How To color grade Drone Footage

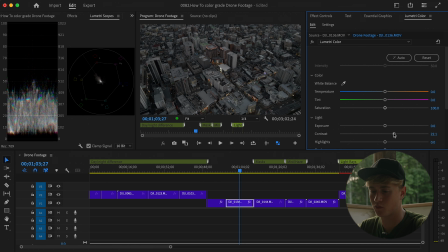First, we're going to jump in, and we're just going to do our color correction. So right here, we're just going to come to our highlights, drop that down. And as you can see on my scopes, it's sitting lower than normal. Now, I like to also bring my blacks so they just barely touch.
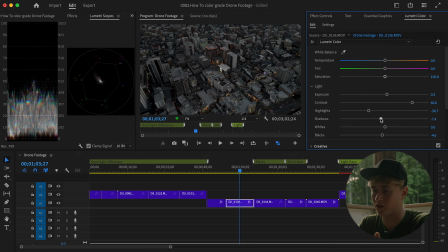So they're clipping just a little bit. That's what I prefer. Now this, I'm going to actually have it just be a little bit colder. And if you can see my color over here. So if you look at your vector scope, you want to make sure you have your vector scope over here.
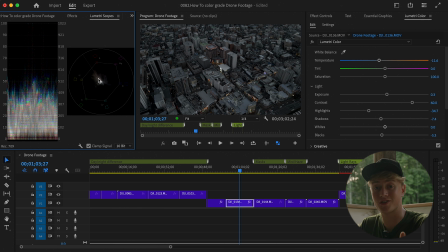And right here, you can see this line. Now, this is for skin tones. We're not going to be using this, but you can see where my colors are. They're more yellow and green. So originally, you can see my colors, they're more on the yellow and green side,
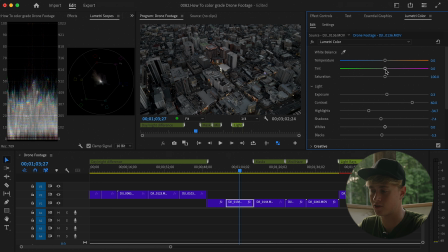which I do want, but I don't want all this purple on the side. So we're going to take our tint, drop it about 3. So I'm actually going to drop my temperature, so my white balance, by about 5.
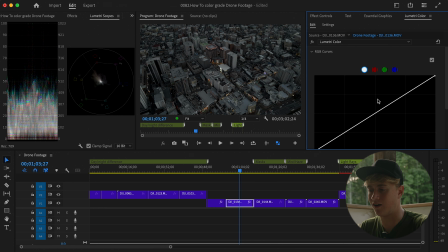Now we'll come down to our curves. I like the S curves. Now I like doing curves, but for this, I don't think it matters that much. We're going to go here and we're just going to remove all the blues. When you're color grading, you'll see that you'll get a lot of blue in your images when it's dark or in your shadows. I like to remove a lot of that.
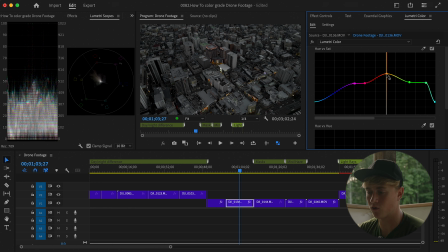It just gives it a better look. I want to keep this orange, and I'll boost that, and I'll keep that red. We'll go here. I see this yellow from the street lights. I think I'll make this a little bit darker, and then we'll come back to our hue, and I'll make it a little bit deeper. Now, I'm going to actually be using a LUT for this because I've got it where I look.
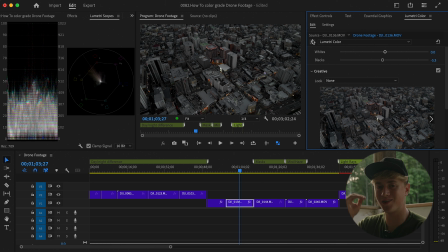Now, I have it where I like it, but you can just add a LUT to get fit that certain look. Now, a LUT would tend to be over the whole footage, but these are different clips, and these are different feelings, so I can show you what it's like. Right here, I'm going to use one of my personal LUTs. That looks pretty good right there.
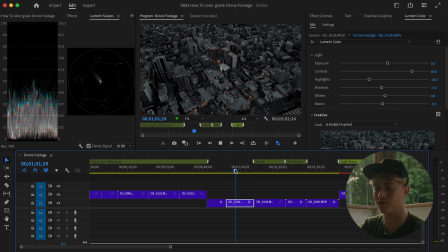It gives it that dark looking feeling, like it's from a Batman or a futuristic look. Now, if you can see, I can toggle on my curves, and you can see some of the blues come out.
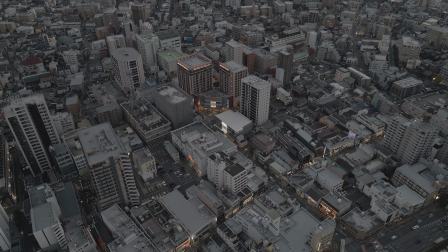This is what I mean by removing all of that. Makes it look really good, and I'm actually really proud of this shot.
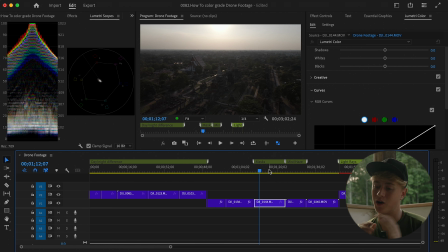Now, here's the fun part. We're going to be working on masks. This is a little bit more difficult, but this is where your footage can go from intermediate to professional level. Masks take a little while to understand and to get good at them, but once you have it down, you should be golden.
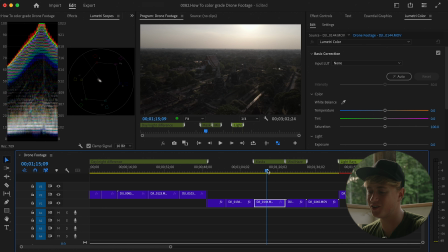So right here, we're going to do some color correction. And again, we're just going to drop our highlights, raise the shadows, and this is all depending on every shot. But as you can see, it feels really flat and there's not much color. But if I try to push the contrast on it, you can see I'm clipping the blacks on it.
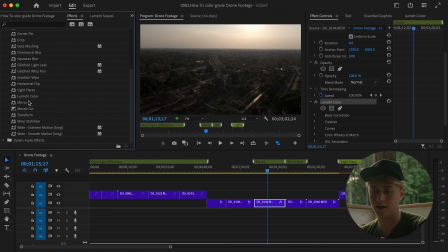You're going to go to your effects, you're going to find Lumetri color, drag it onto your clip. Once it's on your clip, then you're going to find the second Lumetri color, the one that you're doing. I'm just going to rename this mask to make it easy. Now we're going to take this.
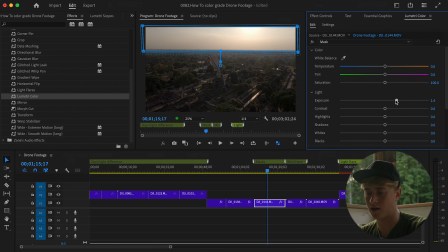So this first mask that we just made is only going to affect the ground. So if you look, I can raise the exposure, and I'm going to raise the contrast, drop the highlights, add some shadows, add some more contrast, and give it a little bit of color.
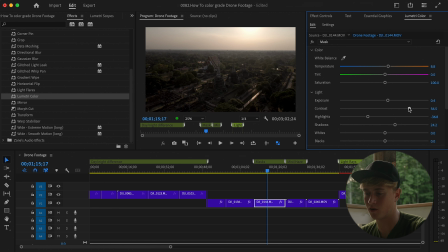Now, if you can see, it just made it pop a little bit more. Again, you can just go through and change some of the colors. I'll do that real quick. And so now we're gonna jump over to the sky. I'm going to just add some contrast.
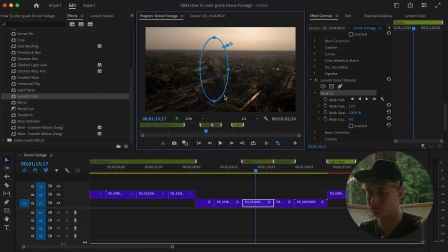And so you can see, it just kind of draws your eye towards it. Now, a cool thing that you can do here is copy it, paste it, and so there should be 2 now.
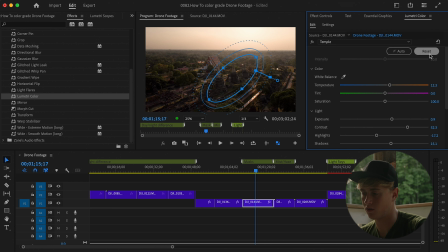Invert it, then you'll take this inverted one, you'll reset it, and you'll drop the exposure. That way it's kind of focused on this one part.
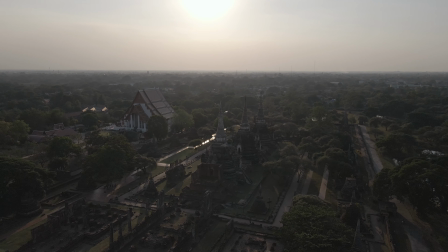So in these temples in Thailand, you can see it's just focused on this little area right here.
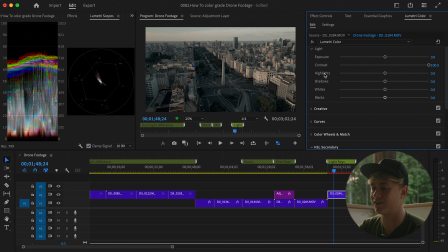Now here's one thing that can step your footage up even to the next level.
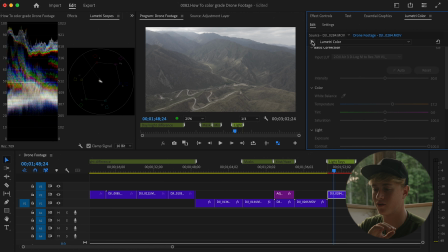So here is without any effects, and this is with.
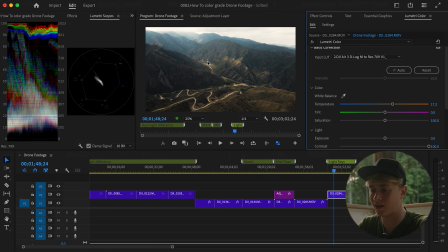I love this image right here because it's leading lines down over to this little section right over here. But I don't like it how that it's not showing up the sun ray that was hitting over right here. You can't really show it on video. So what I like to do is I like to use some light flares.
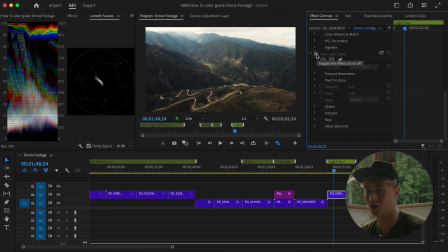You can go through and manually track them onto the shot, or you can use a plugin or whatever else. I'm just using Artlist's plugin, and it's an auto light flare. I love it. It works really well. So this will just go on here, and you can pick which type of light flare, or you can just do it manually.
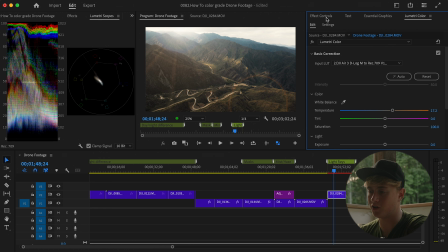So a video like this is actually really simple to do. I just went through and I threw on a light flare. I also went through and just did a ton of contrast. I changed the white balance of it.
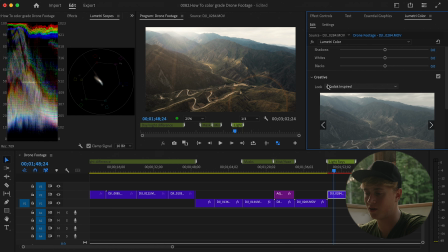And then I threw on one of my own LUTs.
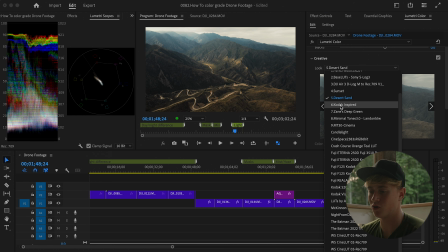Now, a LUT like this makes it really simple because you can just go through and get the desired look and then change it based off of whatever. For this, I'm just going with my Kodak inspired LUT. That's one of my favorites actually.
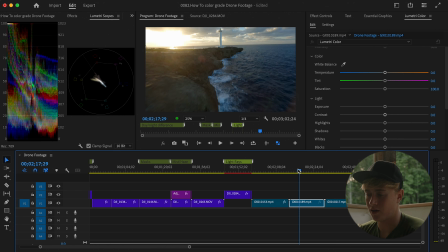I throw it on almost everything. Looks really good for this video. Now this is one of my favorite flights I've ever done. I'm really proud of this one, and I love this shot. This was in Okinawa, Japan.
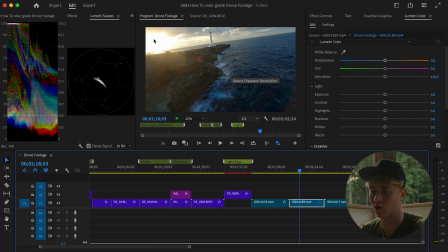So as you can see, I like the blue over here, and I like the sun over here, and this leading line that's going into the lighthouse right here. It's amazing. It's a great composed shot. So what am I going to do to make this look perfect?
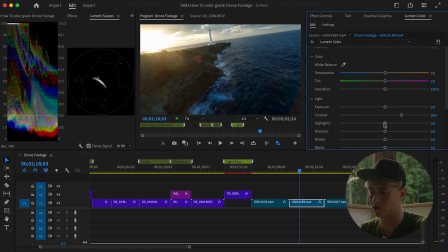I'm going to go through and I'm just going to add a little bit of contrast. I'm going to drop the shadows so the clouds start to pop out. I'm going to keep the shadows where they're at, and I'm actually going to come down to my hue versus luma.
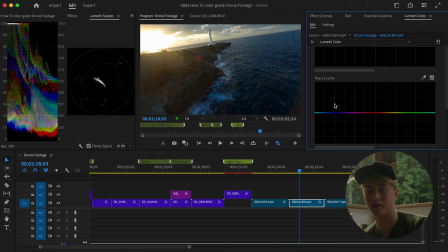Now, you have to be careful when you use the hue versus luma because it can start to destroy the colors when you use it. So you have to use it sparingly. Actually, I'm going to raise the blues to make them pop a little bit. I am going to come over to this sun area, so it's this very wide range.
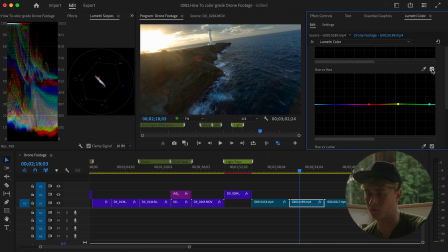I'm just going to bring it up a little bit so then it's not as yellow. Again, this little sun area, and I'm actually going to just make it pop a little bit more. And so you can see the ocean starting to pop even more. I'm actually going to bring that up a lot more.
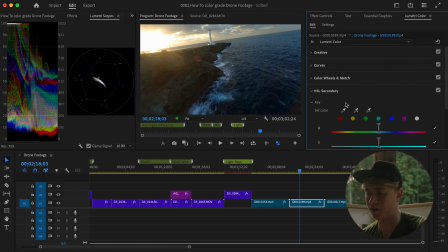I actually really like that. And now we're going to take our HSL secondary. And as you can see right here, so this looks really good, but you can see it's starting to fall apart and it doesn't look correct because there's some artifacting going on the ground over here.
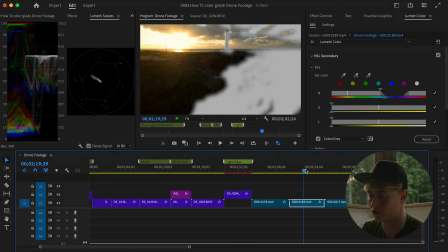So throughout my shot, I'm just going to check. That looks good. It's really blurry, which is what you want.
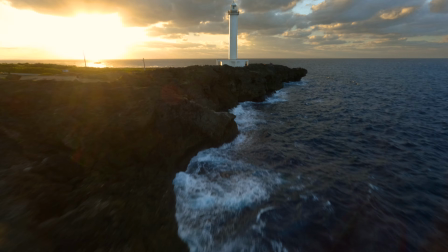So from before, this looked pretty good to now the after.
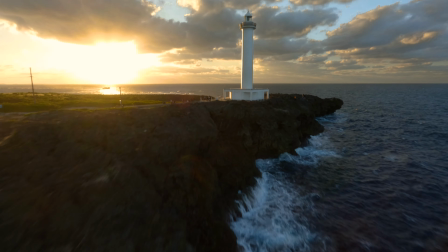It's a very big difference and it makes a world difference and it just looks amazing.
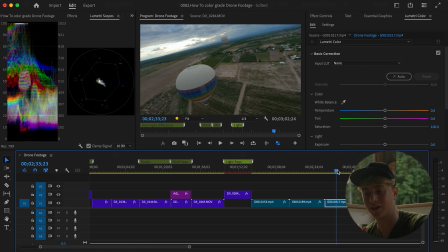Now, our last one today is going to be masking and really heavily altering a messed up shot. This was a rush shot and I've had a crash here before. This was in Argentina with the hot air balloons. So this was a failed attempt, but I love this shot right here.
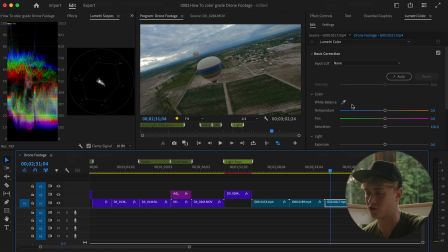I don't think this needs any conversion LUT because it's not too serious. We'll try to give it some warmth, but really, see, if you push it too much, it looks bad. So you can't push it too much right here. I'm then going to jump over to my curves.
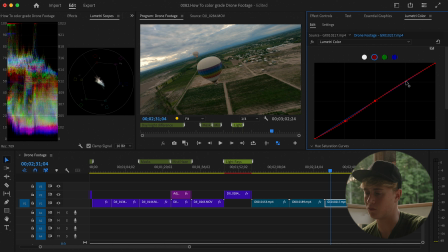This is actually a little bit weird, but you're going to mess with your red, green, and blue. So instead of here, I'm going to drop my red just a hair. I'm going to drop my green just a hair. And I'm going to drop my blue just a little bit.